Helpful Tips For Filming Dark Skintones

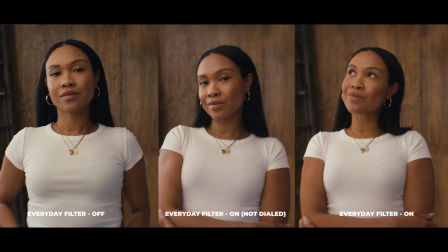8:09 Now, when we're talking about that harsher highlight that you might have coming from the side where your key light is, using a circular polarizer helps get rid of some unwanted glare and flare, which helps actually bring back some of those skin tones that might be affected in the highlights from a light.
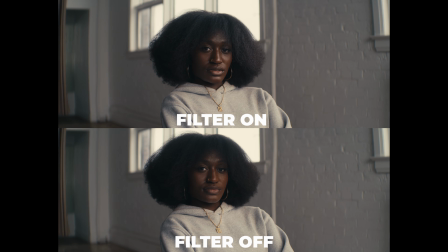8:21 I'm just going to put a side-by-side example over here, but I have done this quite a few times. And this is super helpful, especially when you need to have a bright key light on a person's face, and at the same time, you don't want that kind of artificial, sourcey type of light coming from there. Now, this also might not be technically sound, but I do cheat my white balance a little bit higher than what the light is. So for example, right now I'm using the Nanlite Forza 300.
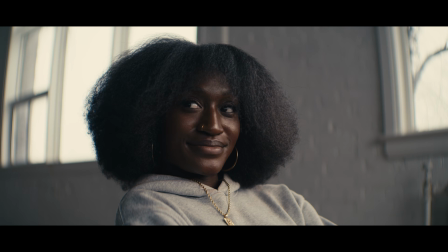8:41 Now, this is a 53 to 5500 Kelvin light, and typically when I use it on darker skin tones, it does appear to be a little bit blue if I'm matching up the white balance to the light itself. So I might go up a little bit higher. I might go a couple of Kelvin, maybe 200, 300, and sometimes as high as 1000 in order to bring out some of the colors that you might find in darker skin tones.
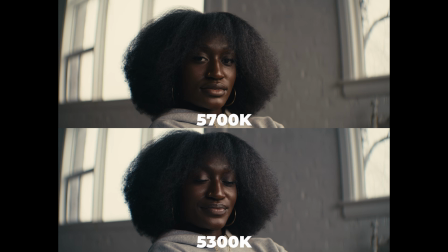8:57 Generally speaking, if you use a light that's a little bit too cool, skin tones tend to look purple on darker skinned people, and absolutely nobody likes that. Now, a lot of this information you could have found in a previous video, but there's a couple of things that were asked in the previous video that I want to bring up here now. For example, what exactly happens when you have 2 different types of skin tones that you need to expose for in a single frame?
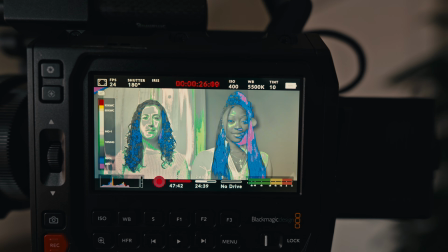9:15 Now, one of the common questions is, what do you do when you have 2 varying different types of skin tones in the same shot? How do you expose to make sure that both of them don't look absolutely ridiculous? Now, I decided to conscript my girlfriend and my sister in order to help me out with this shot, but here's some things that you want to keep in mind.
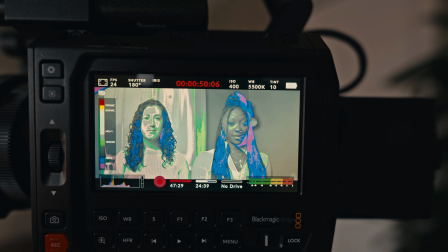9:28 Now, one thing that I like to do is I'll expose for my lowest common denominator. And by lowest common denominator, I mean the lowest on the IRE scale in terms of skin exposure. So to make this as easy as possible, I'm actually going to expose for Cass's skin over here. So right now, this is going to be pretty much in the range that I want it to. I can adjust a couple of things.
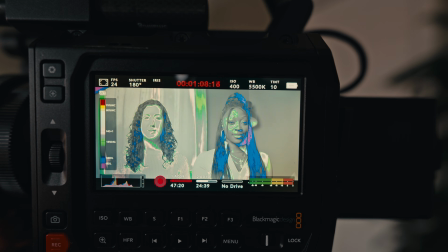9:46 I could bring the iris down a little bit if I want a bit more exposure. However, going up one stop doesn't really change a whole lot. And also, I don't want to get to a part where Janelle's face ends up getting washed out or getting blown out into my IRE scale. So I can go to T2.8. I could have pretty decent exposure on both. And what I'm going to do is go into DaVinci Resolve, and I could bring down some of my highlights,
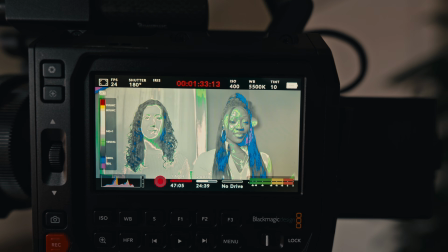10:05 or I can make a mask around the face that's going to be lighter in order to bring some of those details back so both look fairly exposed.
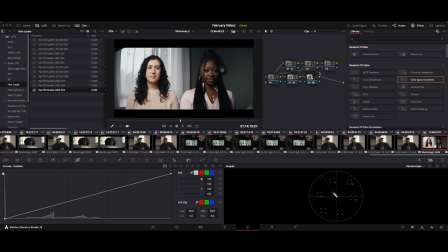10:12 Let's go into DaVinci Resolve and actually do that. We're in DaVinci Resolve, and I want to show you how you can balance the exposure between two different skin tones in the same frame. Clearly, we have two different skin tone types over here, and as we were looking at in our false color, the IRE values are going to be a little bit different. Now, there's a couple of different ways that you can do this.
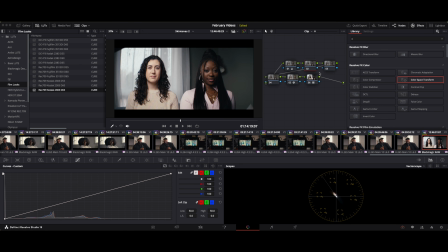10:28 I'm going to try to do this in the quickest way possible, but effectively what I might do here is I'm going to make a mask around the person's face that I got to balance to the rest of
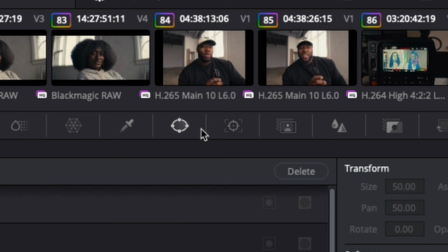10:36 the frame, which is just going to be Janelle on the left. So what I'm going to go to here is I went to my masking tool, and I'm going to go to circle.
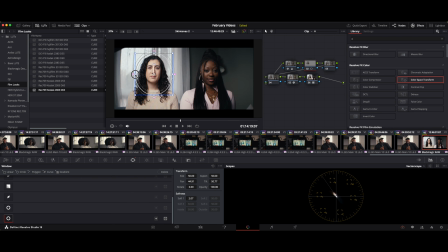10:43 Now, you can use a bunch of different ways to do this. You can make it linear, you can use curves. I'm going to use circle just because it's a little bit easier to do for the purpose of this video.
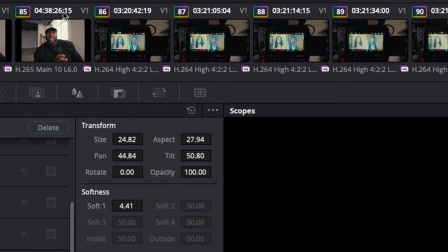10:50 I'm going to soften this part out just a little bit, just so that mask isn't super harsh. But effectively what's going to happen is everything that I'm going to do in this node only affects what's inside of the circle.
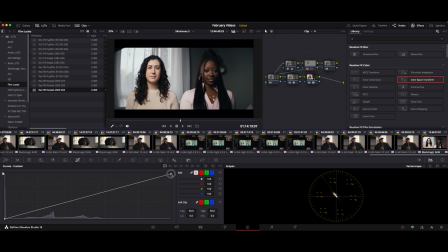11:01 So for example, if I want to go to my curves and I want to go to my top point and bring that down a little bit, only what's inside of the circle is changing while the rest of the frame is exactly the same.
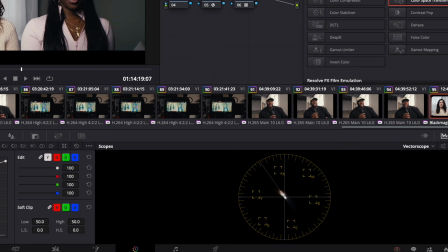11:11 Now, one thing you want to keep in mind as well is on the right side of the screen, the very bottom over here, this circle is your vector scope.
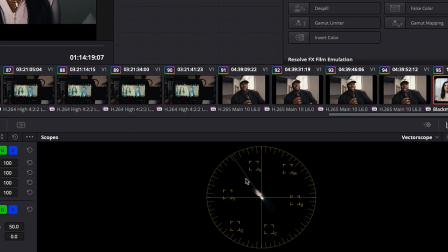11:16 Now, there's going to be a thin line that's over here, and this is the flesh, skin tone, or bloodline. There's a bunch of different names for it. But one thing you want to keep in mind is no matter what your ethnicity is, you could be Hispanic, black, white, doesn't matter, your skin line is going to actually be right over here.
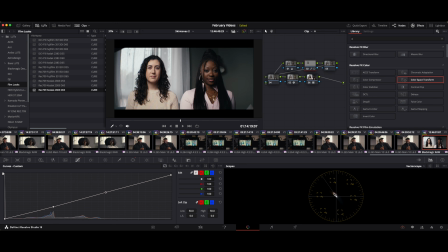11:30 So you can make even smaller masks and pinpoint things just exactly the way that you want them to. I'm going to go by eye over here, but just know that if there's a lot of information on that side, that's usually going to be skin tones. Now, another technique that's going to be, something else that's going to be new on DaVinci Resolve is going to be the color slice.
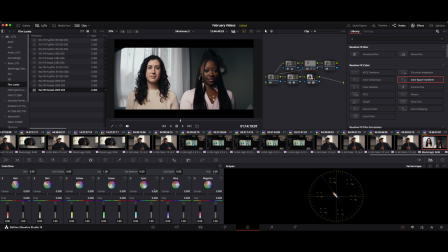11:46 Now, that's going to be right over here. And you have your red, your yellow, green, cyan, blue, and magenta, but you also have skin as well.
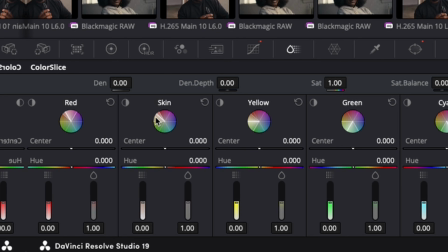11:53 And if you look at that little vector scope on this side, it matches up with the one on the right corner.
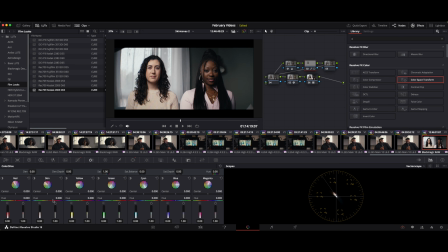11:57 Now, what you can do is you can change a variety of different things, especially if you want to get this in line or dialed in a little bit more. You can change the hue onto here, and again, this only affects what's on that magic mask. So I can go all the way green, which looks not great, and I can go all the way magenta, which don't screenshot that.